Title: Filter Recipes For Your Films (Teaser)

In this video, I'm going to cover some filter recipes that will be helpful for your own productions. I'll start by sharing some free and inexpensive ways that you can create looks, and then move into some specific filter recipes. Just remember that as I go through each section, you can be combining them together to make for an even stronger effect.
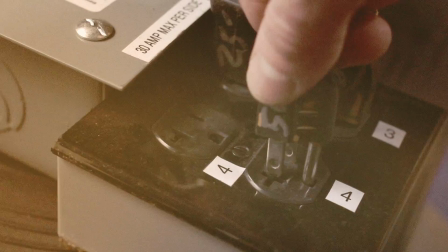My first suggestion is that you consider the time of day and the weather that you shoot in. If you shoot in the early morning or just after sunset, your colors are going to be more muted and pastel. If you shoot during the middle of the day, your colors are going to be more saturated. The same goes for weather. An overcast day is going to look more muted and pastel than a sunny day where everything will be brightly saturated. My second suggestion is that you take a look at playing around with your camera profiles.
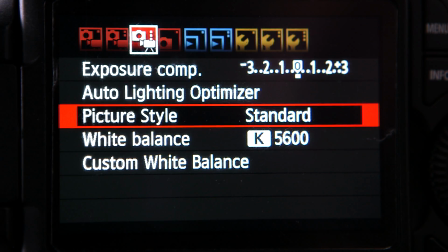A lot of the mid-range and higher-end cameras will allow you to really manipulate and change how it sees and records light.
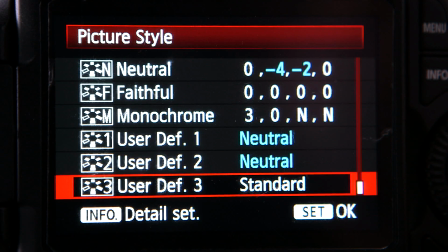Oftentimes you can make your image less saturated or change how a specific color looks altogether by really tweaking some of the menu settings.
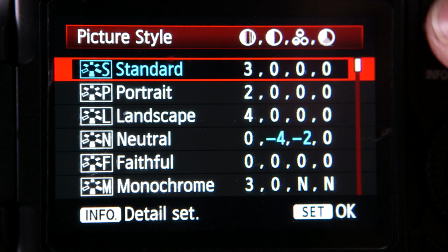And by changing it in camera, it is another way that you can take a bit of the edge off of your footage or really emphasize the edge if you want. When you play with your camera profiles, I also highly recommend that you have some kind of color chart in the frame.
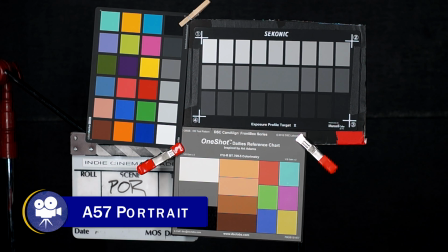That way you can have an accurate reference for what you're doing to your image. And this is also where working with a RAW camera can really come in handy. Usually when we think of white balance, we think of using white balance to tell the camera how to correctly render the color temperature of light. But we can also use this to create specific looks by fooling it.
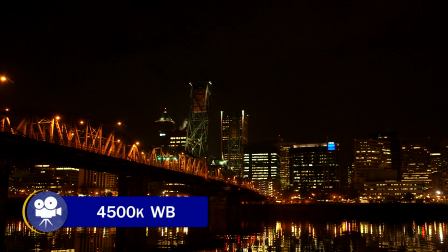For example, you could use your white balance and white balance to a slightly blue piece of paper to warm up your image.
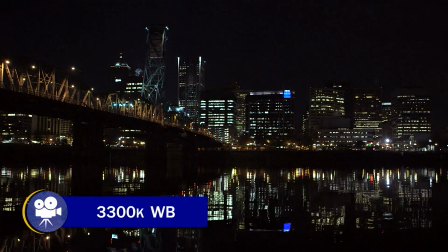Or you could white balance to a slightly yellow piece of paper to cool down your image. Or you could white balance to an odd color to really throw off your camera's white balance to create a unique look. The great thing about this trick is that it's very affordable. Most of the time, optical flats are used to protect the lens from debris that's flying around, but they're also great for creating custom filters.
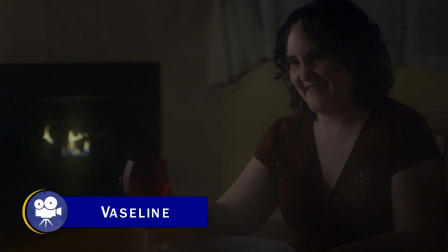For example, you can smear Vaseline around it to create odd image blurs on a specific part of your image,
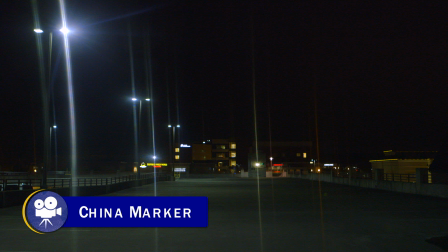or you could use a China marker to draw lines across it to create streaks in your image. Or